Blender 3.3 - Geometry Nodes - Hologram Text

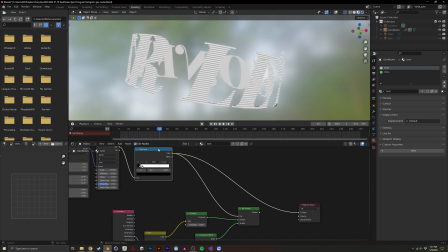So then there's, we're basically creating this as a factor for a mix shader. And wherever it's white, it's going to be transparent. And wherever it's black, it will have an emissive shader.
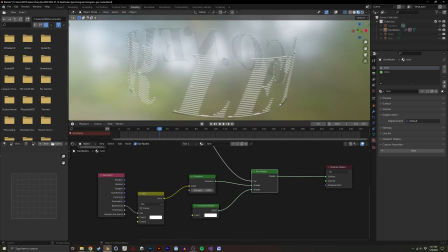And the last thing I did, because I am dealing with transparency, I basically just have, I didn't want the same brightness for the backs of the lettering.
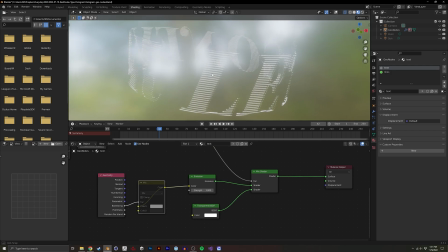So let me see if I can just mute this. So if it's like this, you can kind of see they visually clash a little bit
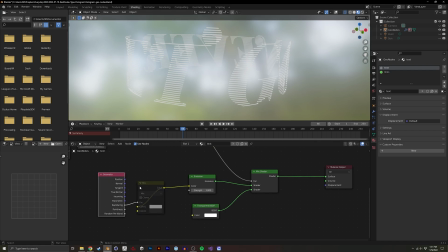as it spins, it becomes a little less legible. So that's why I added a geometry backfacing and basically made backfacing just like a darker color.
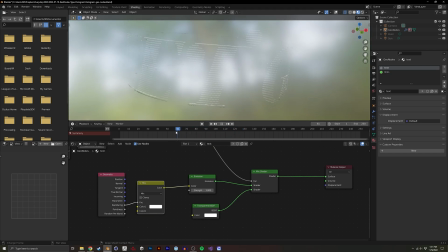So it's easier to read as this thing spins around. That's it for this shader. And I'm gonna go into the lines. And first, let me just get all this back.
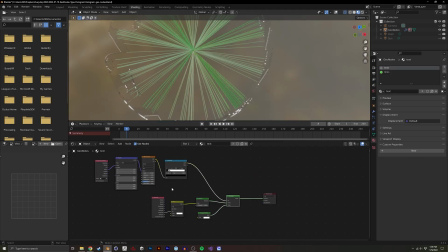And we'll go back into the shading tab. And we'll select lines now.
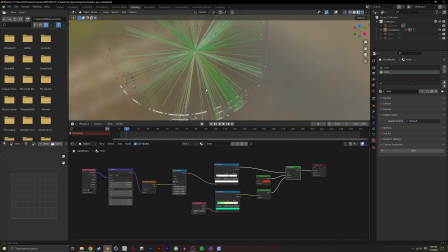And what we're basically gonna do is mix two shaders together with a gradient texture.
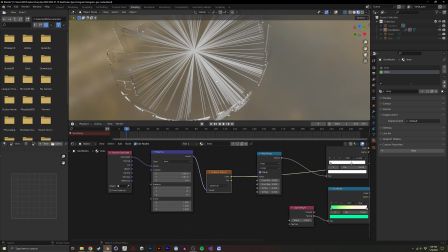So you can see I created a gradient texture, I remapped it.
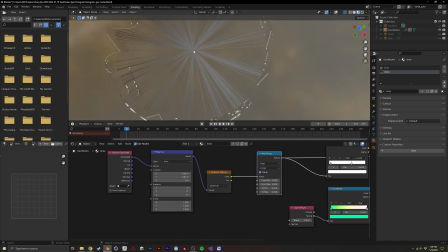So you have a line that kind of goes from white or gray to black.
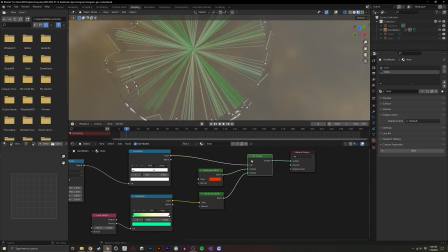And then I remap that and that will be my mix shader. And for this, I'm actually using two translucent shaders. This is because I ultimately render it in cycles. If you're doing something like Eevee, I would recommend using a transparent shader and an emission shader.
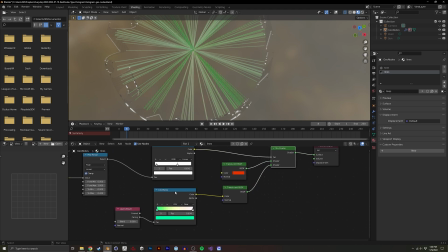And yeah, I basically just choose some colors. I use a little bit of layer weight just to get some varying colors, so it's not too uniform.
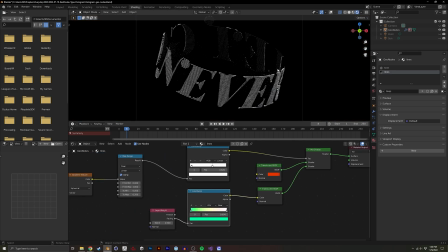And that basically gives us something that looks a bit like this.
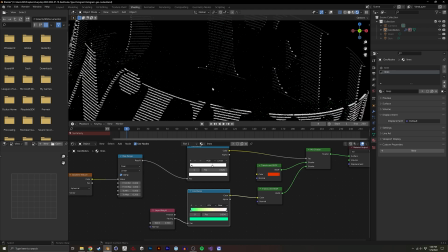It doesn't really show the lines very well unless you actually render it, because it requires a decent amount of samples. And we can go into light paths. You can just see my settings here. I think I bumped up transmission a little bit, but this might also just be default,
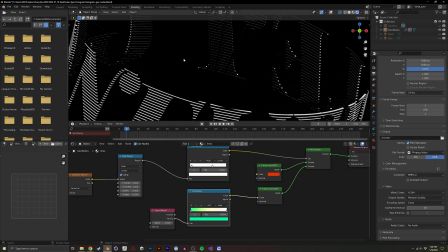and saved as a FMPEG video. And the only last thing to show you is the compositing.
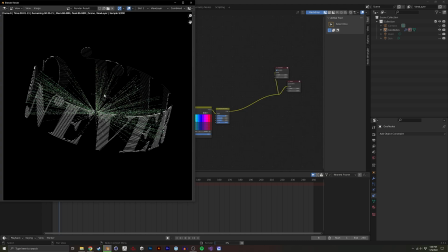So I'm just going to render the first frame, or frame 8, just for a few seconds.
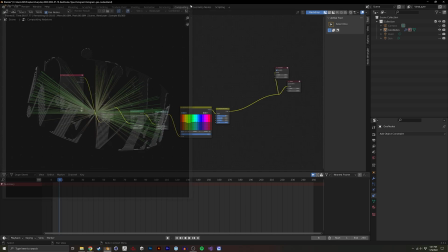And I'm going to cancel it just so we have something we can see in the compositor.
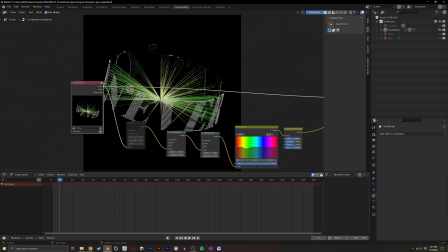So this is kind of what we get with cycles.
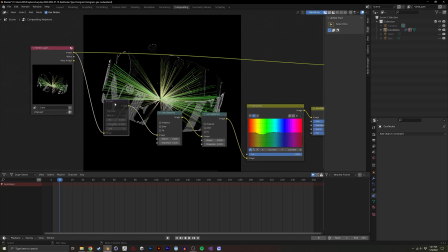And I actually didn't use a glare node, but I used a lens distortion.
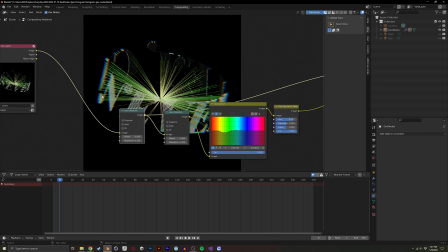So that gives us this really nice dispersion along the edges that makes it feel like a hologram.
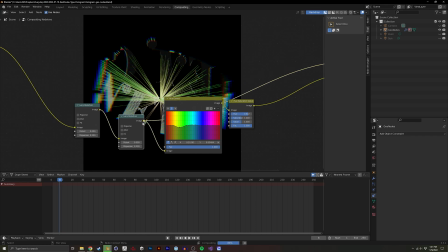I used a second one just to add a little bit more.
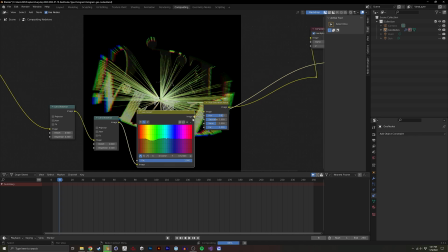I use a hue color set, or sorry, a hue correct to adjust the colors and kind of make it feel a bit more vibrant.
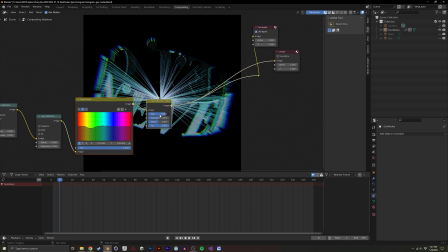And then I use a hue saturation to kind of tweak and choose whichever color palette I think looks good. So you can kind of see there's lots of different variations, and you could even randomize this among different objects and use crypto mats
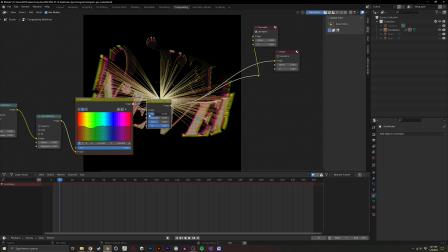in order to have some variance between a few geometry node shaders.
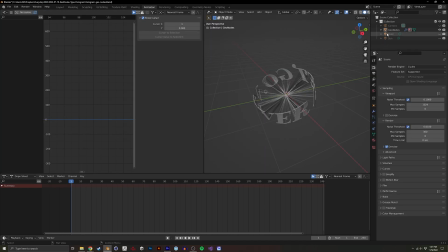And the last thing is, if I were to go into animation, I create a point light and a sunlight, and the sunlight is just a basic light to just give it a little more vibrancy. And the point light is actually sitting in the center, and I created a single keyframe on the power.
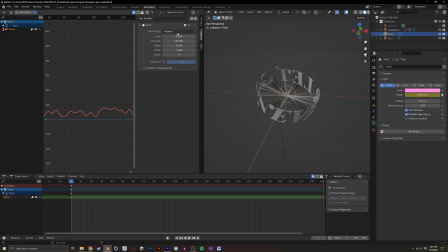And under the animation curve, I added a noise modifier right here to create this wavy
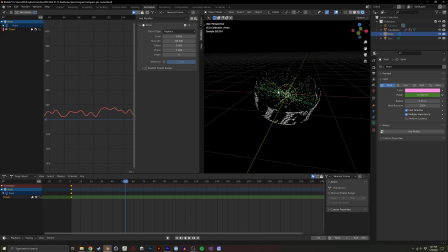effect that gives it kind of that that feeling that it's being projected from the center of the scene.